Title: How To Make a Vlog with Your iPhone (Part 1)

For this week's video, I'm going to be vlogging on my iPhone with no additional audio equipment so that you can see what is possible for you. Before we dive in, for those of you that don't know me, I'm Amanda Horvath and I'm all about helping business owners and entrepreneurs leverage the power of video without breaking the bank or taking up tons of their time. So if you are new here, consider subscribing and clicking the bell to be notified every time I release a new video. So that I have something to talk to you guys about throughout this vlog, I'm going to be taking you guys on a shopping trip with me because I want to redo this area of my room. Get a little desk, a little seating area, maybe I mount my TV or do something to really bring the room together. So let's go do that. So I stopped by the studio super quick to grab these guys, which is my GorillaPod or a tentacle. Basically, this just helps me get a variety of different shots instead of having to hold the phone out always. Definitely recommend grabbing one of these if you're going to be doing vlogs a lot. So one of my biggest tips for vlogging in general is to think about what your vlog is going to be about. It's also kind of fun to come up with a narrative underneath the key points that I'm hitting. So obviously the narrative in this video is to go buy a desk for my room. Fingers crossed I find one.
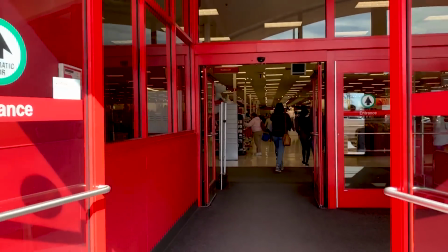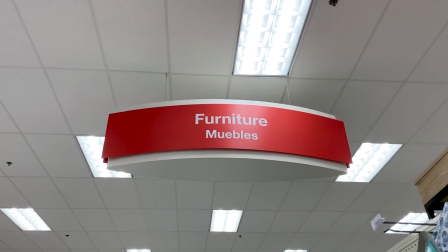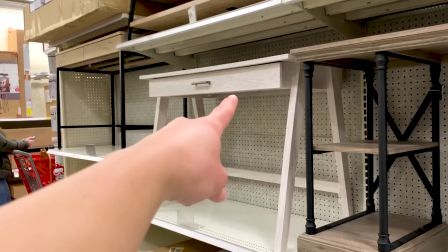(1:41)
That's totally the one.
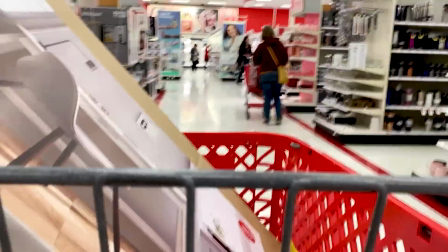So I got the desk. I actually had in mind already what desk I was looking for, and they had it. So now let's take it home and assemble it to see if it works. This is going to be fun to carry in.
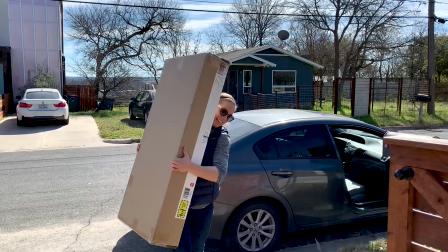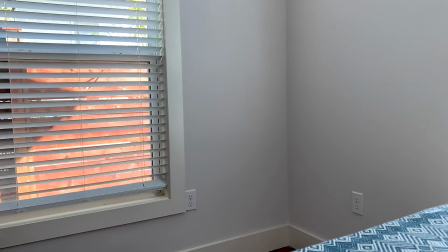All right, so here's the reality of vlogging in public. It is super, super awkward. If you feel awkward vlogging in public, don't worry. you are certainly not alone. That's really why I didn't do much talking to the camera when I was actually in the store.
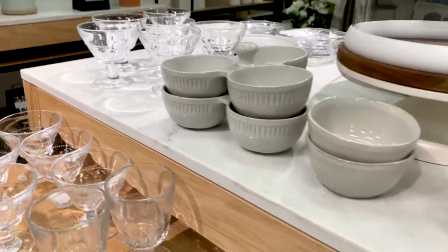(2:28)
You can use stuff like b-roll and time lapses to really mix up your
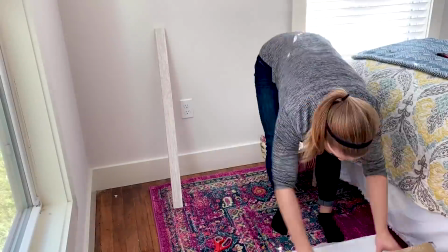(2:33)
footage and still tell the story without having to talk directly to your phone.
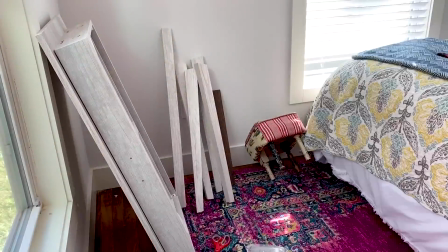(2:39)
So in addition to time lapses, you can use b-roll to kind of switch things up.
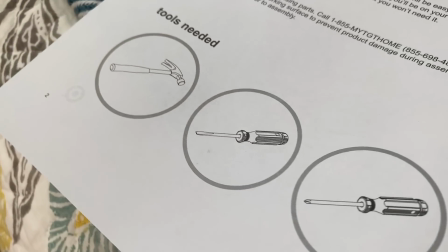(2:43)
So if I was to show you what tools I needed I could say hey I need a Phillips flathead and a hammer and that's how I might use b-roll to make that more interesting instead of just saying I need a Phillips a flathead and a hammer I'm going to be releasing a video all about this very soon specifically how to shoot better b-roll on your iPhone
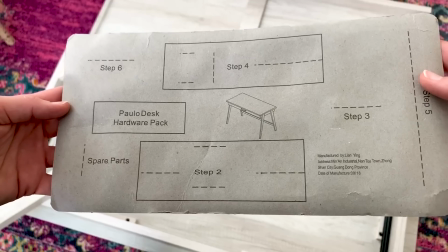(3:04)
so if you're interested be sure to subscribe look how handy they tell me what step 2 this.
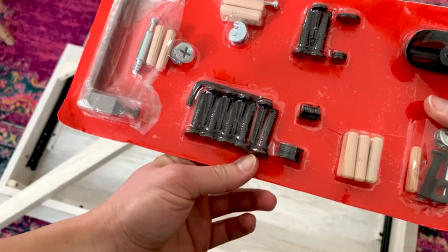(3:10)
Pretty cool. How do I open it? If you aim to switch up your camera as often as possible, then your vlog is going to be super engaging.
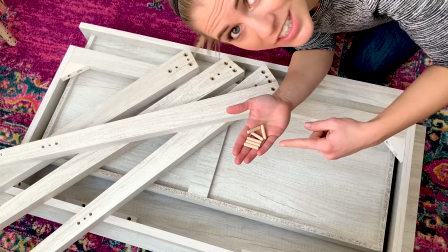(3:21)
My first step is to add these wooden dowels into these legs. Another key element to making iPhone footage look good is to have a lot of natural light. There's a window there, there, and there, so there's lots of natural light in this room. If my room was a little bit darker, I would either bring in a light source or I would move to a lighter room.
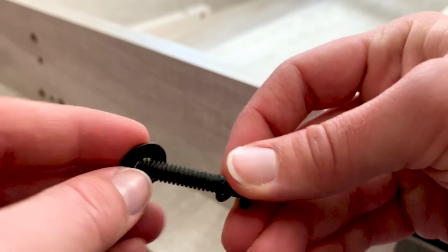(3:44)
Screw, lock washer, other washer, until I've done all of them.
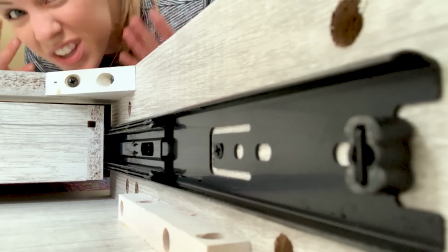(3:50)
Be sure to switch things up by getting really strange angles like this one. I'm getting excited!
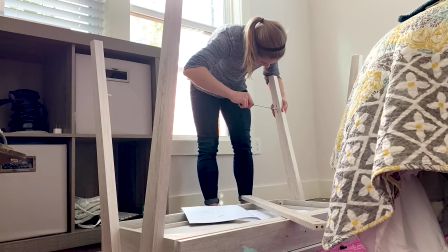(4:02)
In an attempt to keep your audience retention high, you want to keep your talking points very short and sweet.